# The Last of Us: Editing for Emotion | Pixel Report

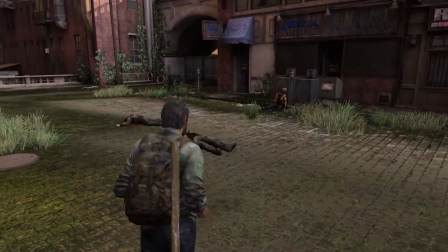Not just showing up in the cutscenes, the cut to black is used much more often in-game, depending on how good you are at playing.
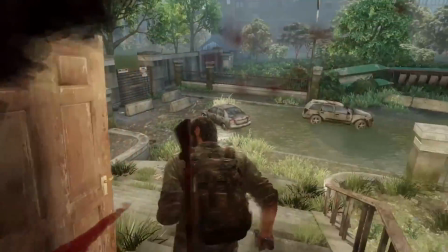Because every time the player gets killed, we get a similar, not always effective,
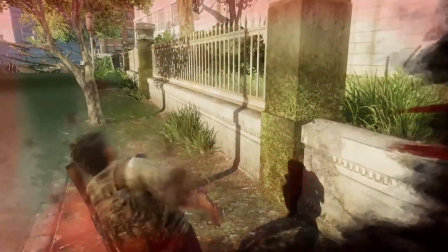cut to black with a quick audio buildup leading to that cut.
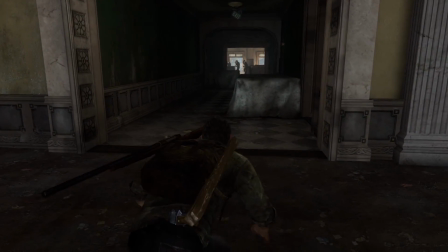However, in normal play, when the player is killed, the impact of this cut is not very strong because this transition while looking at Joel lying on the ground is a whole lot different than when you are being attacked by the infected.
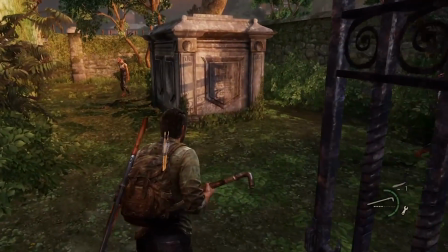In the latter cases, we are pushed into small pre-made animations that the developers are able to control the pacing and climax of the moments,
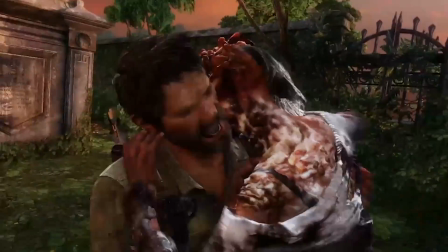thus allowing the game to know when the right time to cut is.
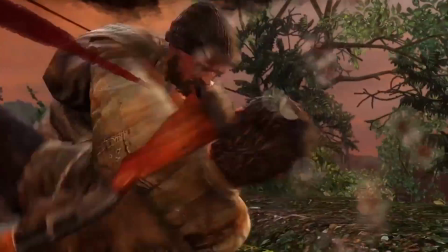Like just before Joel gets his face turned into hamburger, or the moment a clicker just tears right into your neck.
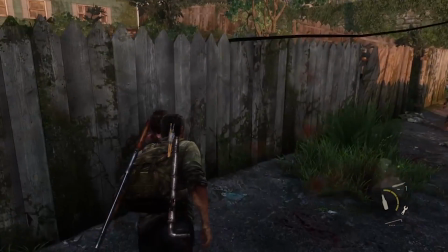The timing of each of these pre-made animations makes each of the deaths vastly more impactful than any other death animation within the game,
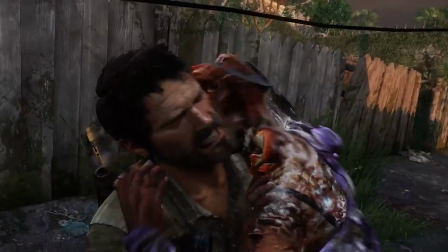all thanks to knowing the right moment to cut.
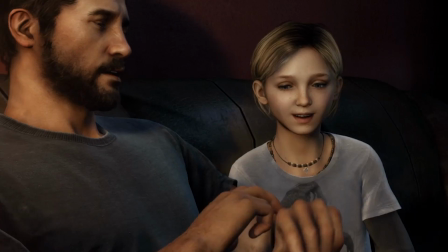And jumping back to the beginning of the game, that second editing technique that we will see from the introduction throughout the game shows the passage of time.
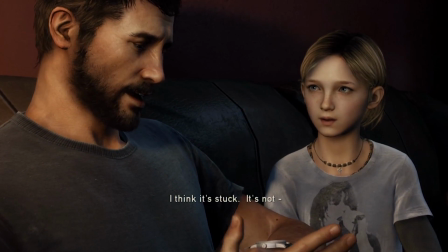Typically in movies, the passage of time is illustrated through a fade to black before fading from black to a new scene or location.
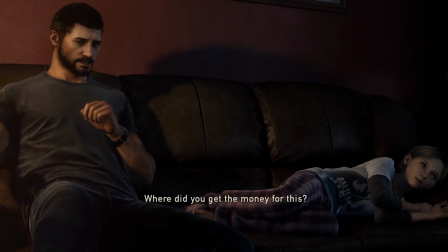We as the viewers have learned that this means we're starting something new. Rather than using this technique of dipping to black to show the passage of time,
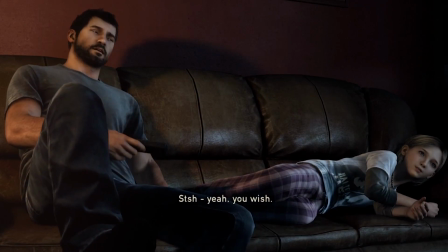The Last of Us chooses to show the time passing through a cut to a very similar image, but further ahead in time.
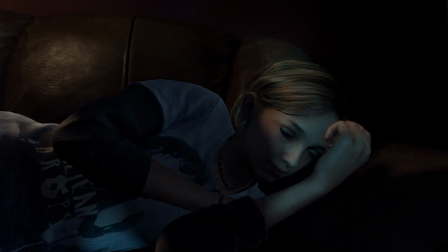To illustrate this, we see this technique used in the introduction with Joel on the couch with Sarah,
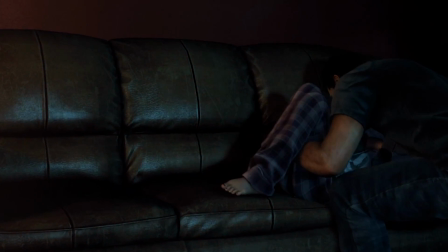cutting to Joel on the couch with Sarah next to him.
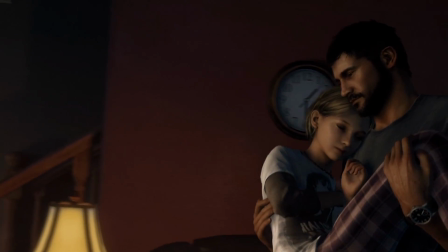This is effective because rather than cutting to a different object or location, which might confuse the player,
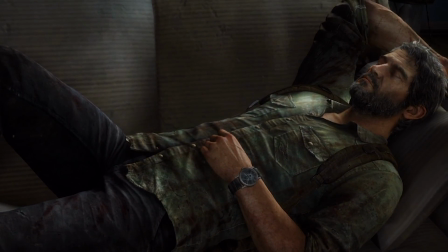not making them aware that time has passed or what the setting is and where we've moved to,
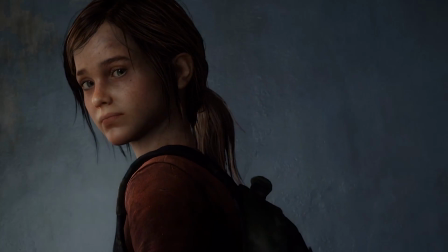this technique is clean, and it's an easy way to reduce the amount of new information that the developers need to show.
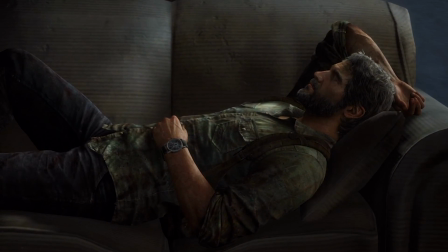Keeping the camera on the same subject, we can draw quick conclusions that if it is the same subject,
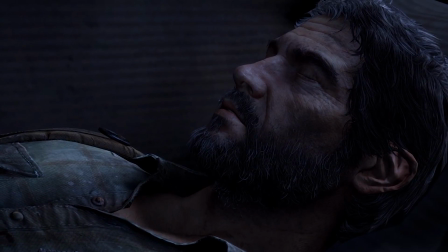but the lighting has changed, the position has changed, or part of their surroundings have changed, that the passage of time has occurred.
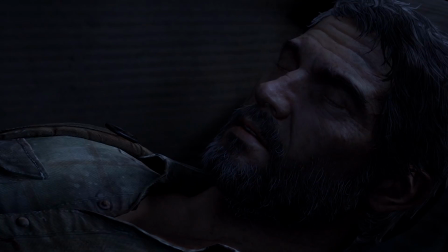Editing for the passage of time can be seen throughout each of the 5 main acts that I mentioned before,
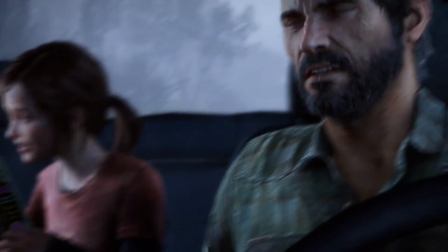with each of those small skips forward in time not really showing us how long each of those jumps take.
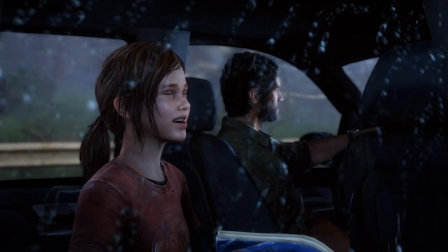Take for example the transition we get while Joel and Ellie are driving away from Bill's town, and the next moment we're in Pittsburgh.
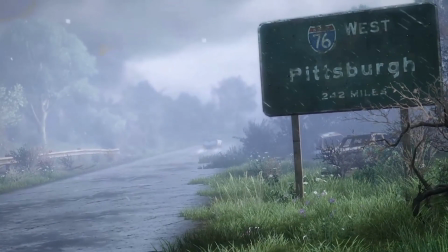To give you an idea of how far away those two are, it would take about 9 hours of regular freeway driving speeds to get there,
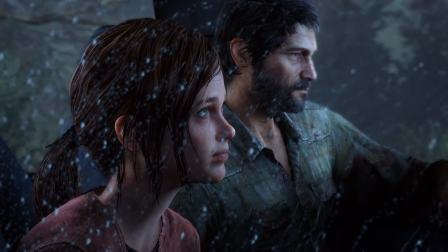not accounting for the needing to find gas, food, supplies, the whole apocalypse thing.
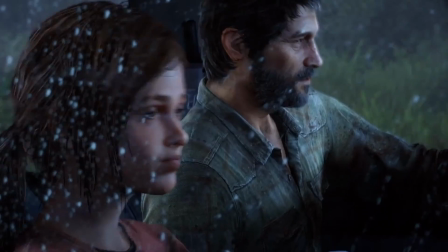But we don't see that. We just see one quick, clean cut, unaware of if the drive took 1 day or 1 week.
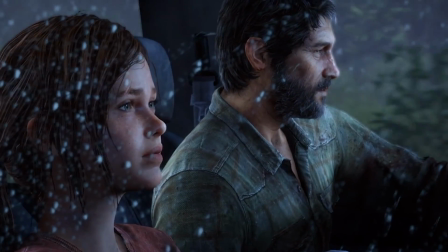And that's where the beauty of this editing technique comes to play, because it really doesn't matter.
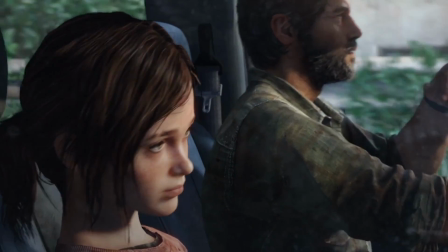Because no matter what happened between those two cities, they're right exactly where we left them, sitting in the truck pushing east in search of the fireflies.
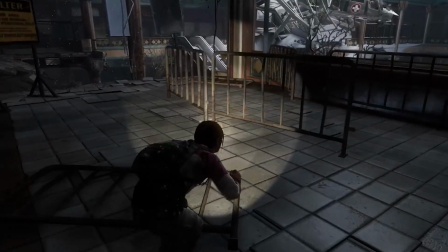The Last of Us makes use of many video and game editing techniques,
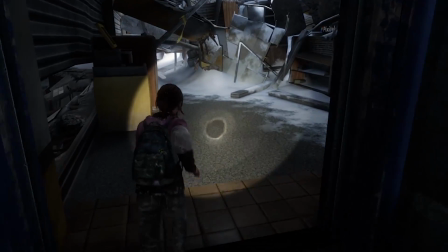but there's one that we don't see because it would not be possible due to the nature of the main game.
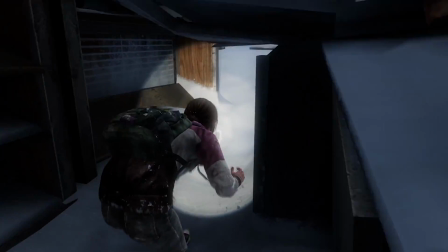However, because of the DLC Left Behind tells a different type of story, this different technique is possible.
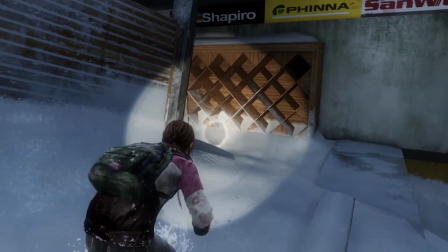It comes in the form of not just an editing technique, but also a storytelling technique as well.
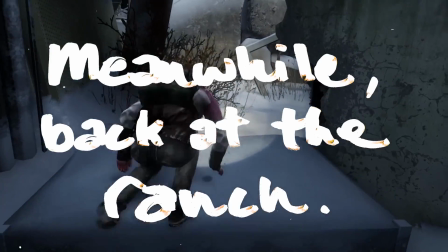It is called Meanwhile Back at the Ranch.
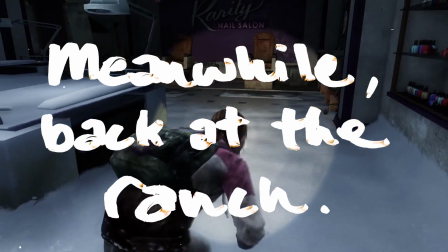This is a common storytelling method that's used across books, films, and recently video games, and is used to tell 2 or more stories at the same time.
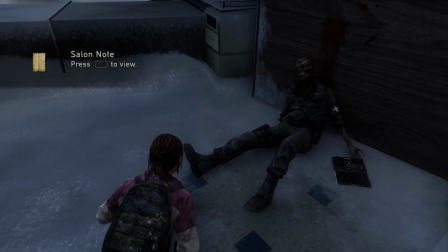To do this, we must first start the story. In the case of Left Behind, after we've gotten a quick introduction of where and when the DLC takes place,
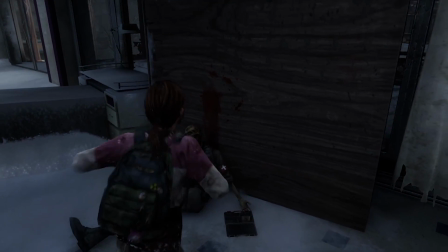we start off with Ellie and the introduction of the mall that we further explore throughout the DLC.